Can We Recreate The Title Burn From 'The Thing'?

Can you just be serious for 1 second? What? I'm just kidding. I'm kidding. Are you a little nervous? Yeah. I am. So I think we're ready to go ahead and do our first take.
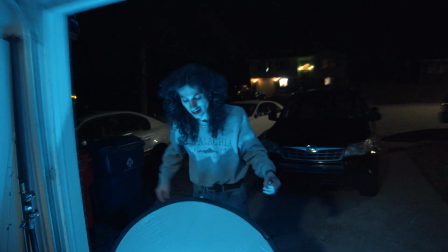We got Daniel over there operating the smoke. He's gonna be doing that. I hope that works. I'm gonna just chill right here, and I'm gonna light it up.
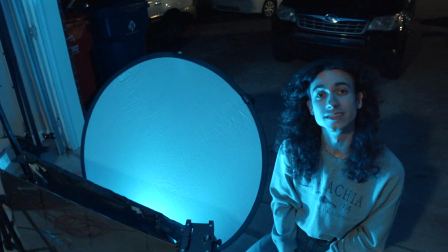I'm gonna try lighting it from the middle, let it go, and see what happens. Do you think this is safe? Do you feel good about it?
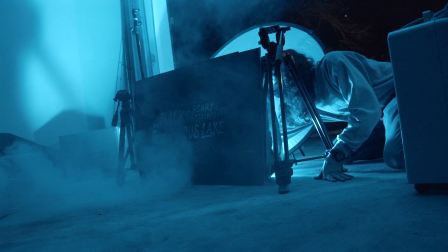So on this first take, there were 3 big problems that became immediately apparent to me.
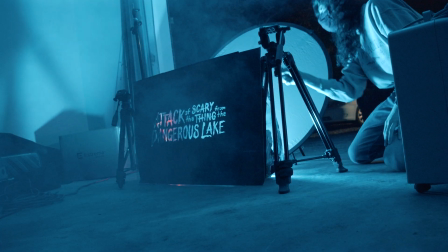The first being that the lighter was just about out of juice, and I was really struggling to actually light the trash bag at all.
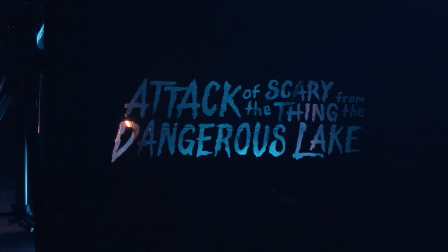And by the time I did get it lit, the smoke had already kind of dissipated. The smoke machine can only run for so long before it shuts down and has to reheat for a little while. So by the time the bag was up in flames, the smoke had already completely run out. So that's the second big problem.
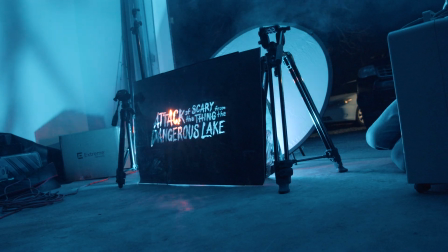Then the third, because we doubled up on the trash bags, they weren't burning together.
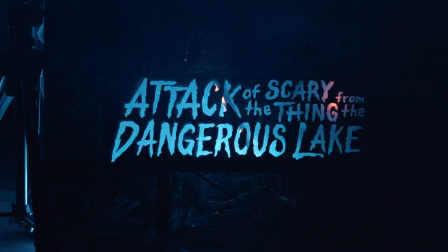They were burning independently of each other at different times. So by the time both of them were gone, the smoke was gone, and we didn't get any of those rays of light shining through. And it was all too slow. Did that go well? Yeah, that didn't go terribly.
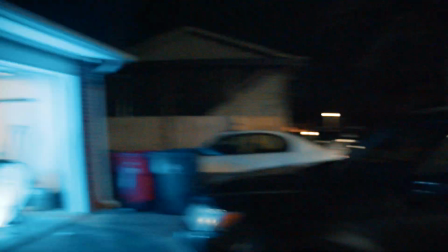That was the middle of the road. Or smoke ran out halfway through. That's really the problem.
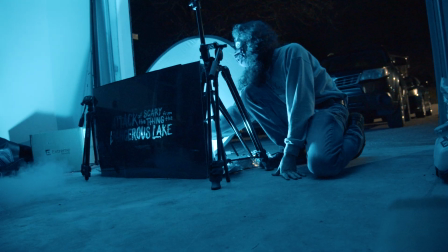Yeah. Everything else worked though. So we decided to give it another go. And this one went pretty smoothly.
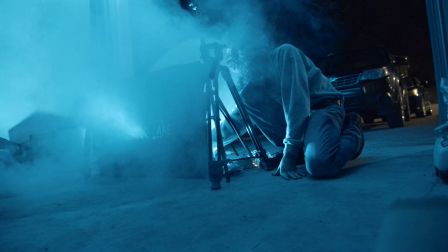I made sure that when I lit the bag this time, I lit both layers together from the same place, so they kind of burned together much quicker.
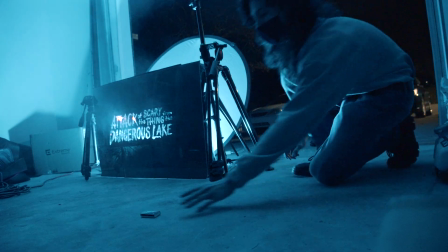It was here though when the lighter just completely gave out on me, so we switched over to matches, the good old-fashioned way, So honestly, the thing that killed this take was the smoke. No hate to Daniel. Daniel was doing a great job, but there's just too much.
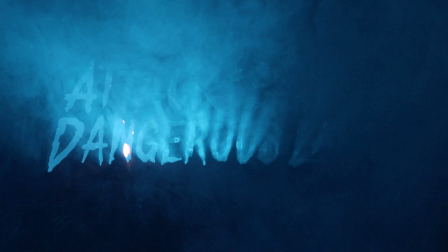It just completely overwhelmed the whole title, and it was just inconsistent. It's like a lot of smoke would come in, and then it'd all go away, and then another puff of smoke would come in, and it just wasn't smooth enough.
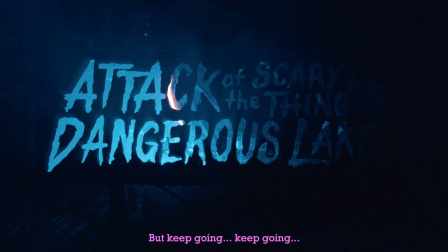I'm not gonna lie, we might have to scrap this one. Keep going. You sure? I mean, might as well, right? I mean, we might have a cool ending on this one. Also, the first one was better. It was just faster.
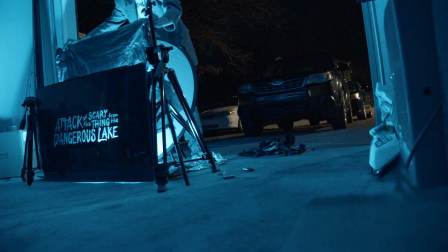Yeah. Okay. So for the next go around, we had a new dilemma, that being that we were running out of trash bags.
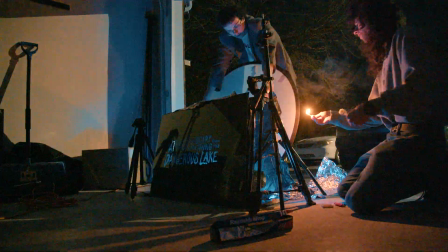So we had to be really intentional about our, every burn really had to count.
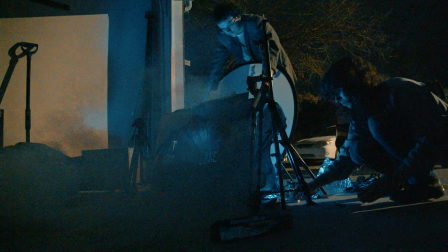So we came up with the idea to have Reese hold one of the bags over the light, to block the light out from shining through the words.
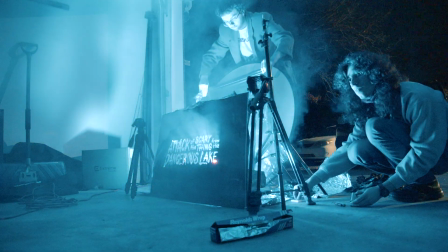And then as the main trash bag burned away, Reese would lift the other one away from the light and reveal the light shining through.
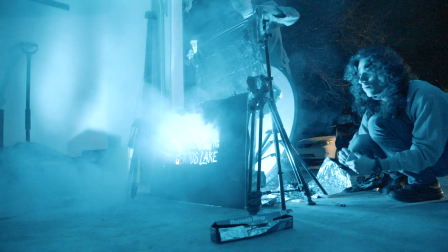So that way we only had to burn through one layer per take. And that worked quite well.
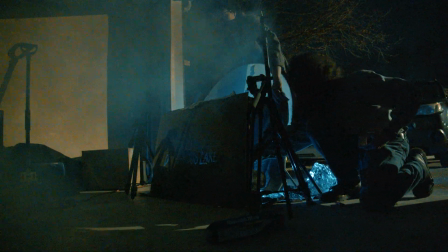We only did 2 takes with that method, and we ended up getting one that I think really nailed it.
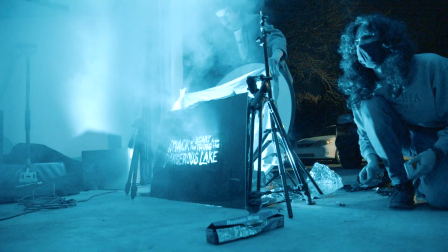Smoke. Not a lot. Stop. That was pretty good.
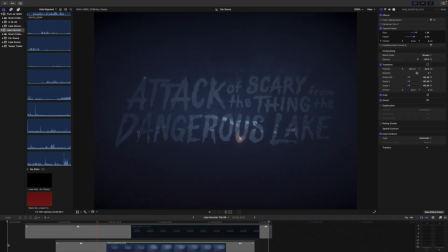So I actually ended up combining 2 of the takes we had gotten. I really liked this one, and I like those beams of light that you can see shining out from the letters there.
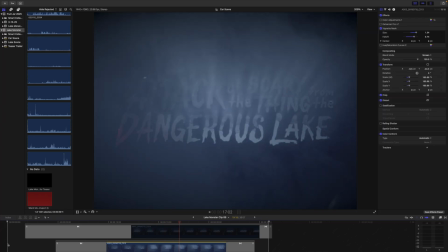I really wanted to keep those rays. I wanted to make that obvious, but unfortunately in this take you can kind of see the words get lost a little bit in the haze of the smoke.
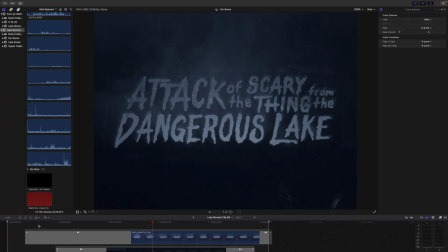So I took this other take where there isn't nearly as much smoke in front of the camera, and you can see the letters much clearer,
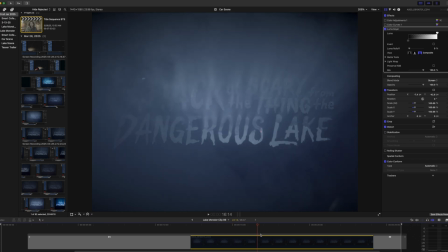and I actually just composited that on top of the one with all of the smoke.
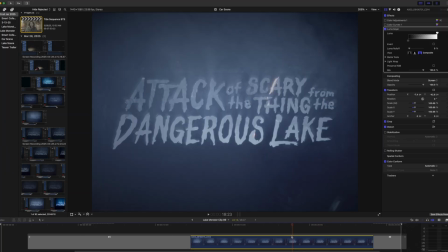So it's kind of best of both worlds, right? The actual letters that you're seeing are from one take, and then the smoke behind it is from another take.
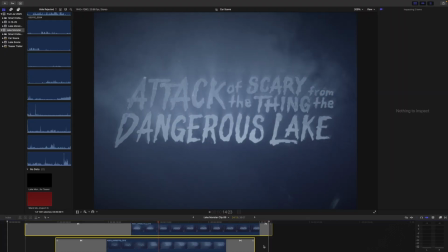And this is what it looks like composited together. And then I color graded that to make it pop.
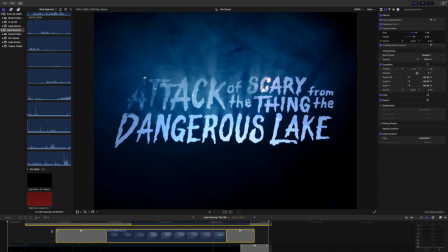I know it's been looking a little dull up to this point, but really trying to go for that 80s movie blue. You know that 80s blue?
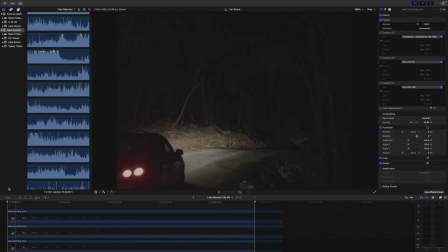That's what we're trying to do here. And so here's the shot that this whole title is going to be overlaid on top of. It's just a shot of that car driving down the road there. And then here's that clip with the color grade.
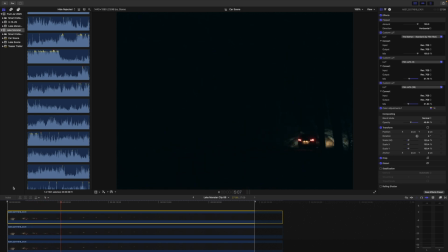And then I just overlaid the title right there on top of that clip.
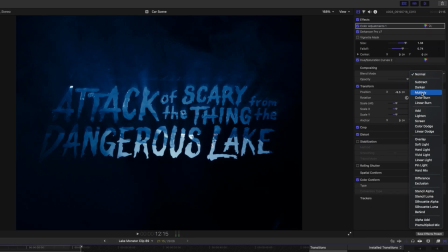And the way I did that, I set the clip with all the fog and the rays of light to a screen blend mode, which just means all the darkest bits of the image disappear.
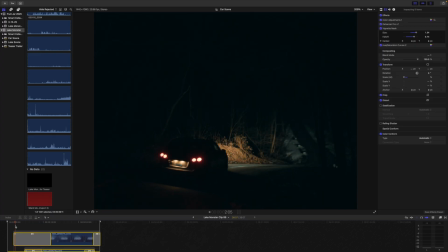They become transparent, the darker they are, so that all we're left with there are the bright parts of the image, the blue and the smoke.